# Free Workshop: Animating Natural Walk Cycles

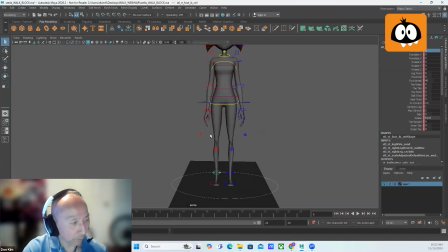20:15 So with the walk, that would look a bit odd. And the other thing is, if the feet were so wide apart, you would have to have a lot of shifting side to side. You don't want that. It's going to feel a little bit too wobbly. So what I typically do is I just kind of bring them in. So I just bring them in a little closer to one another,
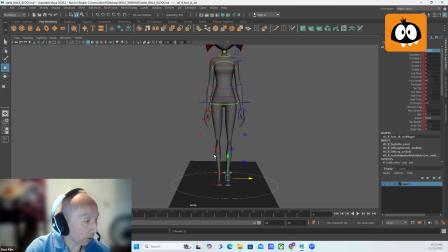20:33 and that way they look a bit more natural, but also you don't have to have as much side to side shifting.
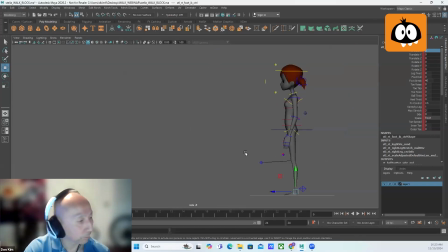20:42 So let's look at the poses from the side view. So the first one would be your contact pose, right? So we're just going to key this in quick. So you can have a little bit of foot roll here. So this contact pose, you want to make sure that
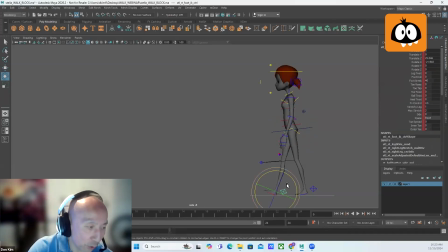21:03 the front leg is straight, but the back leg should have a subtle bend in it. So maybe just a little bit more of a bend. You also want to have a bit of a rotation forward on the cog center of gravity, or the torso. You just want to make sure that the weight feels like it's sort of in front, right? You don't want her to be standing straight up like this.
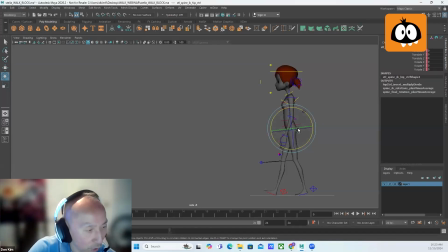21:22 Just give her a slight rotation forward in X. And then you also want to have a little bit of, Y rotation in the hips, because as the passing leg is swung forward, is also pulling the hip forward on that side,
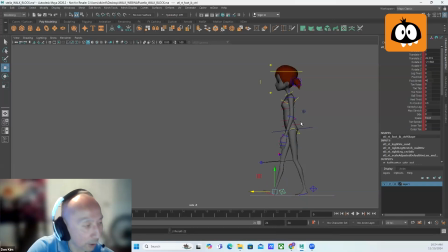21:39 right? So the hip would be swung forward a bit on the passing leg side.
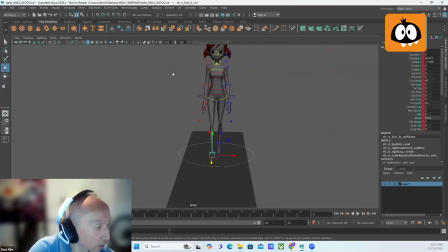21:44 So if I were to let's look at this in a bit more top-down view.
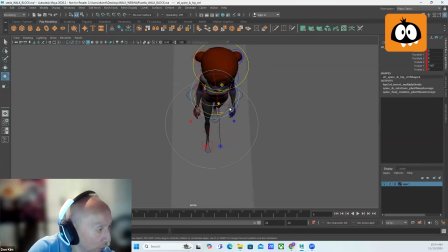21:49 It's a little hard to see, but the hip is kind of rotated forward a bit here, as you can see on the passing leg. So back to side view. And the thing about the arms is that you would also have some Y rotation in it as well,
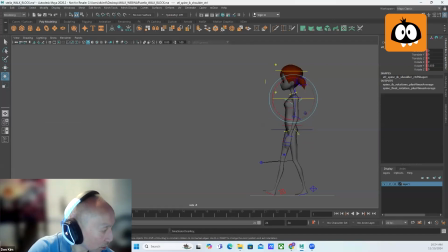22:08 but that would be the opposite rotation to the hips, because the arm would be swinging opposite to the leg, be this way actually. You'd have this arm kind of swinging forward a bit, then you would have the opposite arm swinging back a bit, right?
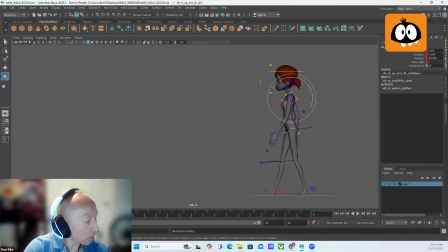22:30 And then we're going to go into the extreme down pose. So again, like I said earlier, every 3 frames, there should be a change of pose. So we're going to go into the extreme down. Extreme down, all that's happening really is that the body is kind of moving forward a bit and it's coming down.
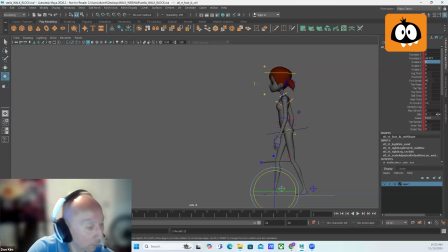22:51 And then foot would go flat, contact, bit more foot roll on the back foot. That, and then you would have the arms start to swing back the other way.
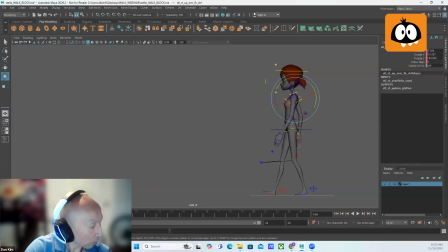23:09 And then the other arm would start to swing back this way.
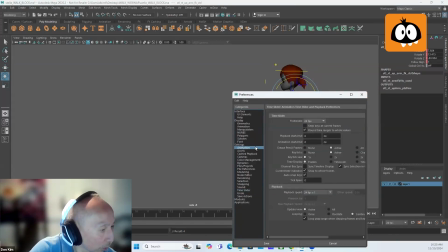23:22 Give me 1 second here.
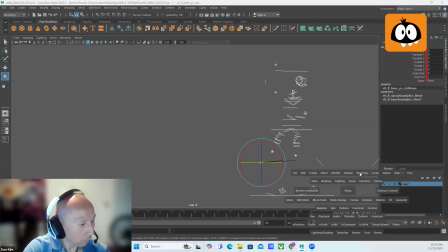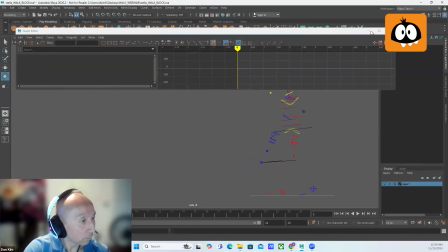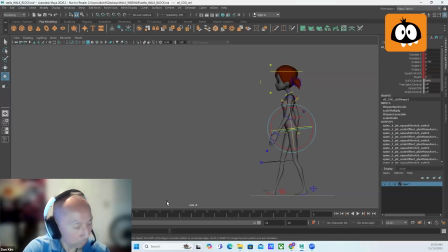Okay, there we go. So contact, extreme down.
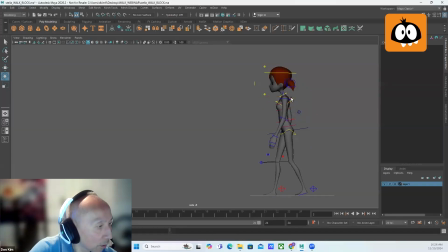23:53 Just gonna swing this arm a little bit further over. And then we're gonna go to pass position. So frame 6 is pass position. Again, every 3 frames, there's a change of pose.
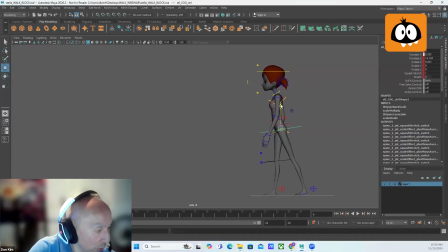24:06 So we're gonna go into the pass position here. On the passing position, you want to make sure that the center of gravity, or the cog, is centered right above that weight bearing leg. Then you're going to have